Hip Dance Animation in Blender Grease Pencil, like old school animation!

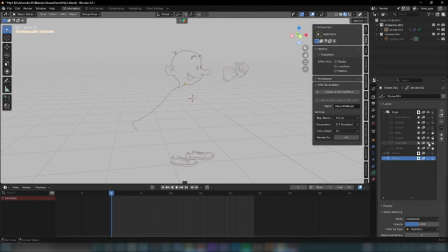[4:07]
So it's body, hands, head, shoes, go on. All the line arts in one layer. Doing all the frames with the line arts. I do the coloring.
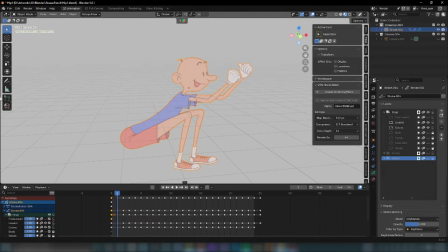[4:25]
For coloring, as you can see here, if I go to the draw mode,
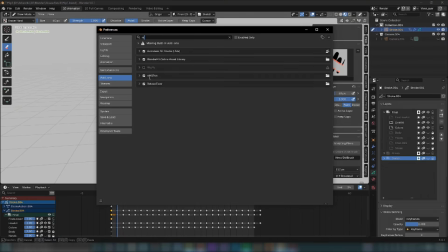[4:35]
NijiGPen, if I spell it right, NijiGPen,
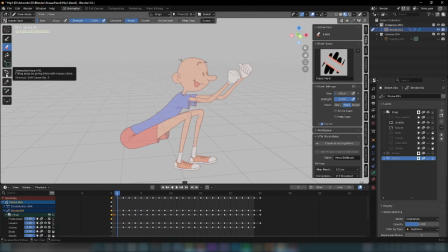[4:40]
this smart feel will appear. It's a little slow, but works really perfect for the situations like this. I do all the coloring step with this add-on. The other add-on that I used in this project
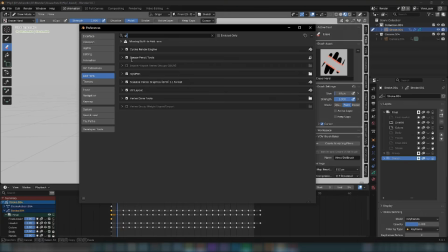[5:00]
One is GreasePencil tool, this one.
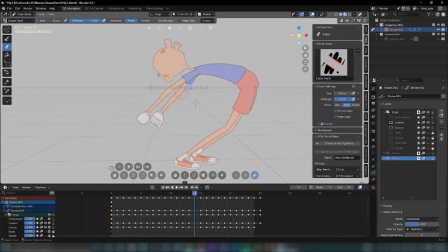[5:04]
As you can see here, when you press Alt, this is the timeline here, appears here. And this one is Storyboard Tools.
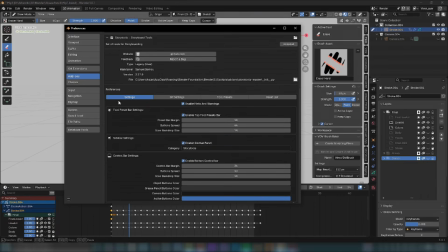[5:15]
And this is the really wonderful add-ons to work with GreasePencil projects.
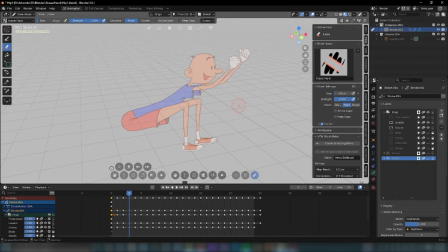[5:23]
And they make lots of tasks easier for you. Beside that, even by this video, it looks like a simple task to do a cell animation like this, frame by frame. But it's really time-consuming process. So be aware.
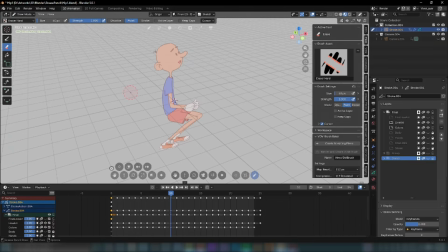[5:42]
Don't think that it's just a simple thing to do. It's nearly took my 4 or 5 full day to finish this project. A week, I can say, to finish this project.
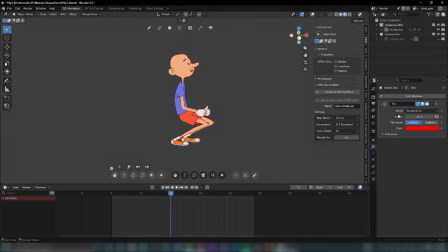[5:57]
After all of this, I add a tint modifier for better color harmonies on top of the blender colors on it. Orange and blue.
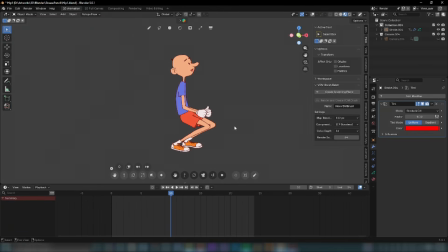[6:10]
It's not exact the same colors, but just I wanted to be somehow bind with the blender itself. After that, there is nothing left to show in this project.
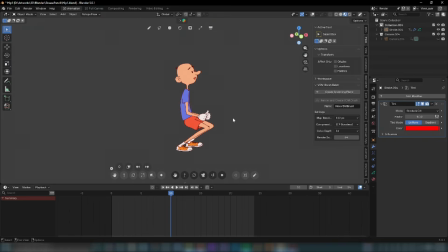[6:23]
And in the next video, I'll show you the rigged GreasePencil characters that I worked on it. So stay in touch and take care.